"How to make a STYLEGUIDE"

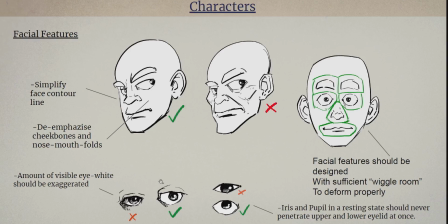and the last thing on this page is the amount of visible eye white which is also a very crucial thing to think about when thinking about like appealing characters you look at those examples up here compared to a real human
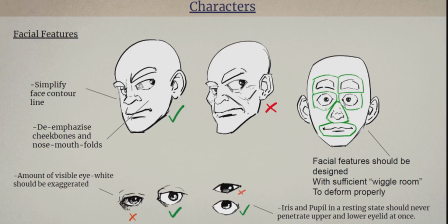the amount of white in the eye is massively exaggerated an extreme example would be of course like disney characters like donald duck or mickey mouse who have like giant white eyes with just a tiny little dot for the eye and yeah
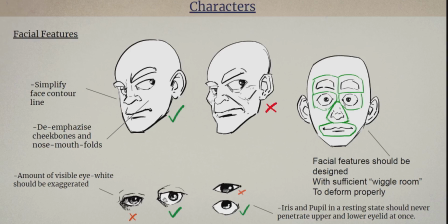so this is like an attempt to um to schematize this thing that we have a lot of eye white again wiggle room for the iris to move around and also um to avoid this
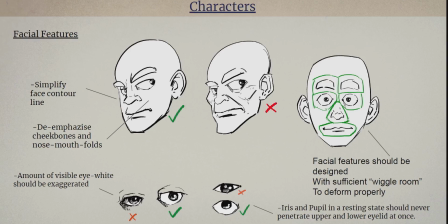situation here where the iris is wedged between the upper and the lower eyelid um this like just all of this like just takes away possibilities to move things around in space and this is what you want to do you want to show in
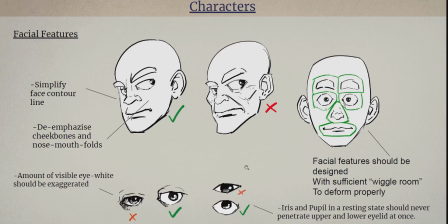your character design you want to show potential for movement and for animating this
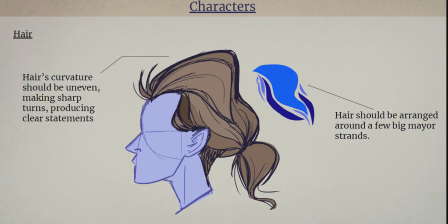is a little sheet relating to the hair um i'm employing a principle here on this side which will return later when we talk about like plants and vegetation which is a clustering so i won't talk too much about this
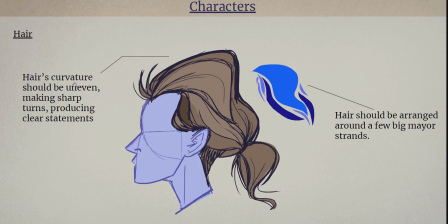um an important thing here for me was just that the curvature of the hair and this is also like just like a general rule of thumb um to keep in mind that you try to avoid just like curves with like a linear
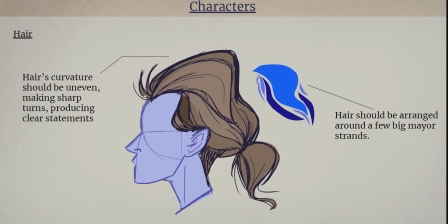how's it called like a linear bent angle that is just like going like a circle all the way around the bend, just always in the same angle basically. So the idea is that you have a curve and it's starting very sharp and it's like easing out into more of a straight
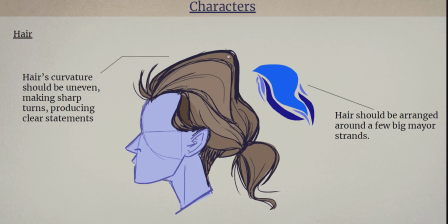and then it's increasing the curvature again and curving out of it again. What this does is using clear statements. This is funny enough a technique that is also employed in vehicle design,
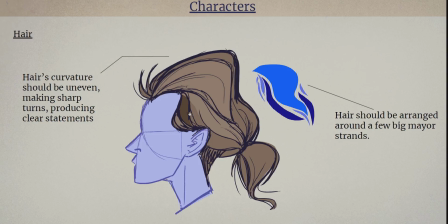in like real life car design. if you look at a real life car like you will rarely find any angle or any bend that is like the same bend level all the way around they always curves are either increasing or
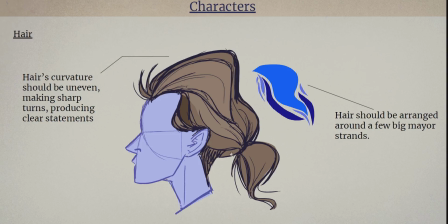decreasing in curvature level basically and this was just to keep it tidy cluster them around a big strand but we can talk about the plans later on a little bit more about this
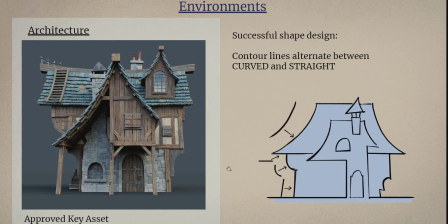and here we go to environment And also, I have to mention, this is like a very, very simple style guide. I just spent like two, three days doing that or so. Obviously, you have like a big feature film project. The style guide will be much more involved and you have to put much more time into it.
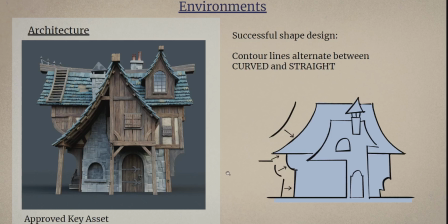And I'm probably going to expand this document as the project goes on. It's like more challenges to be found and to be defined. But this is what I have right now.